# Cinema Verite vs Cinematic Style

Cineverite Examples, BBC News Interviews. These documentaries and interviews demonstrate Cineverite as in their shots you can see some filming equipment. For example, in a BBC interview, you often see a shot at the start of an interview that includes all of the recording and sound equipment and the whole setup of the filming.
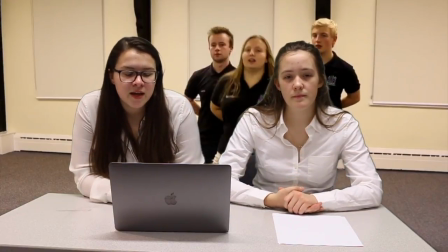The use of Cineverite attempts to break the illusion of the film world to the audience so that they understand that the product they are viewing has been set up. It is a form of hyper-realism as any footage used, such as shots of dancers, is very plain and raw without any dramatic or cinematic flair.
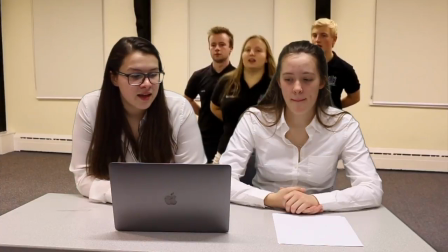There would be no extensive use of lighting as any extra lighting would make the shots more cinematic. Therefore, anything filmed in the cinema verite style would only use natural lighting in order to make it as realistic as possible.
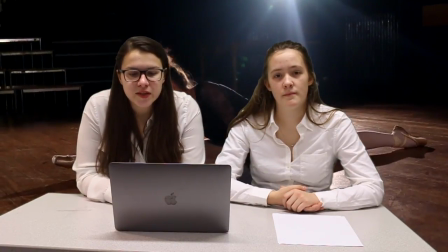This is extremely different to how we filmed our documentary as we used the extra lighting for all of our interviews and the majority of our shots.
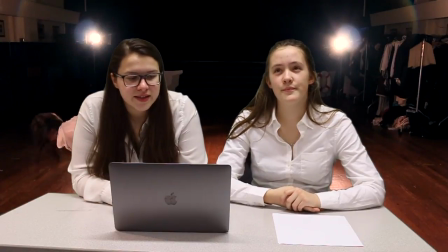This is what helped us to create our cinematic style as the lighting created a theatrical tone within the cinematography.
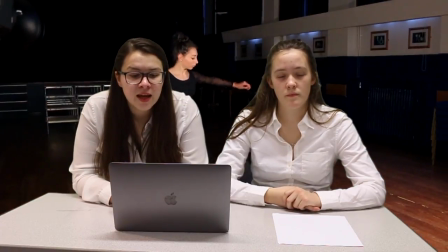Cinema Verité is more suited to a sophisticated audience as they don't need cinematic shots to help illustrate the content to them.
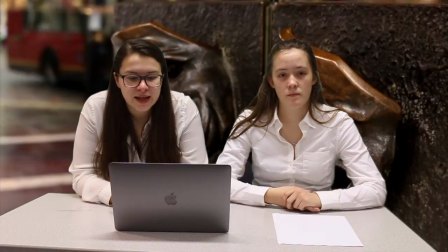They can understand the message without their being need to emphasise it or illustrate it. Furthermore, they often don't need the cinematic element to keep them interested in watching the documentary or interview, as the content is enough to keep their attention.
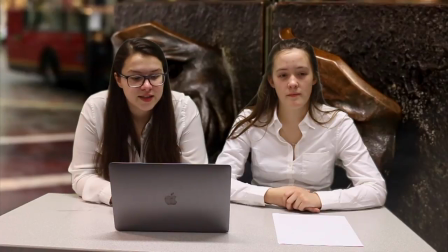This is because a sophisticated audience are well educated and are part of the self-actualisation section of Maslow's hierarchy of needs. This means that through watching the documentary they are wanting to learn and fill their needs of problem solving and creativity.
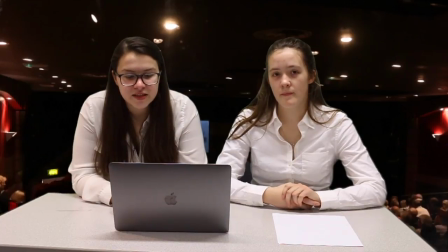So, the sophisticated audience are more likely to pay attention to the actual content of the documentary rather than how it looks,
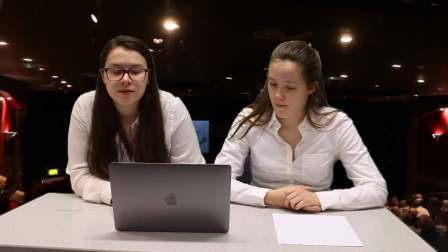meaning cinema verite is more suited towards a sophisticated audience. Our audience are 18 to 25, so we're not too sophisticated.
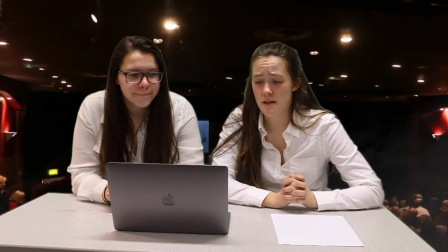Also, due to our emphasis upon story, we chose a cinematic style as this helps to illustrate our narrative to the audience more efficiently. This is clearly shown during the ending montage, where we have used the same actors throughout to create the idea of a build-up to a performance.
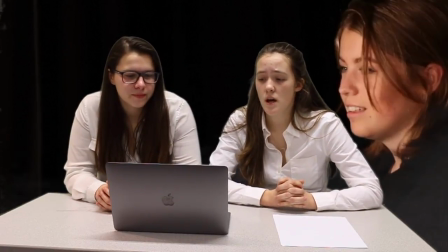This type of cinematic style and narrative helps to create an emotional tone within our documentary and therefore inspires our audience to a greater effect.
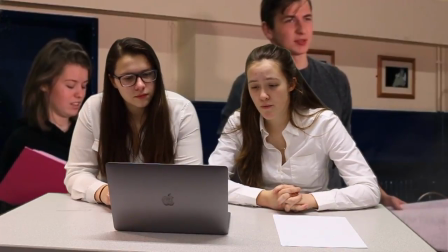Also, because they are watching two people going through the process before a performance, they can also imagine themselves in the same situation.
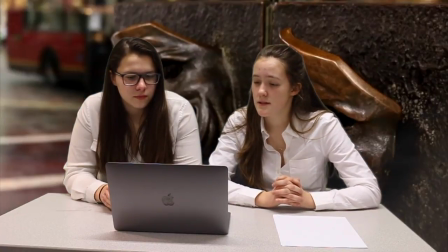The cinematic style also emphasises a theme of theatre and show business. This is due to the lighting and the cinematography not being very realistic.
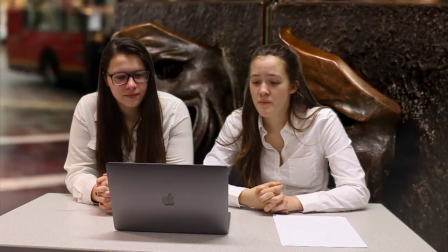This connotes that the theatre industry is another world for a lot of people, as many don't know what goes on behind the show business facade.
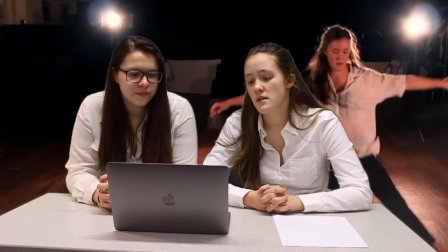Therefore, the lighting that we use emphasises the common perception of the theatre being dramatic.
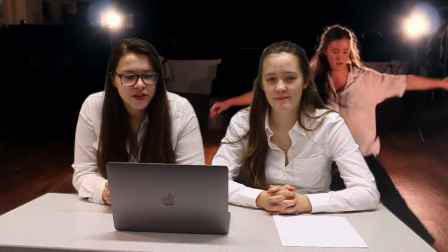Overall the two styles are very different, however due to the content of our documentary and the story, it was the cinematic style that was the best choice for our production. They were spelt wrong. Do you know what that word? It just reminds me of the play that goes wrong. A mere...facade! As many don't know what goes on behind its show business, facade. Facade! So it's facade. I said facade. As many don't know what goes on behind the show business, facade. As many don't know what goes on behind the show business facade. What is it? The show business facade. Dissade. Okay.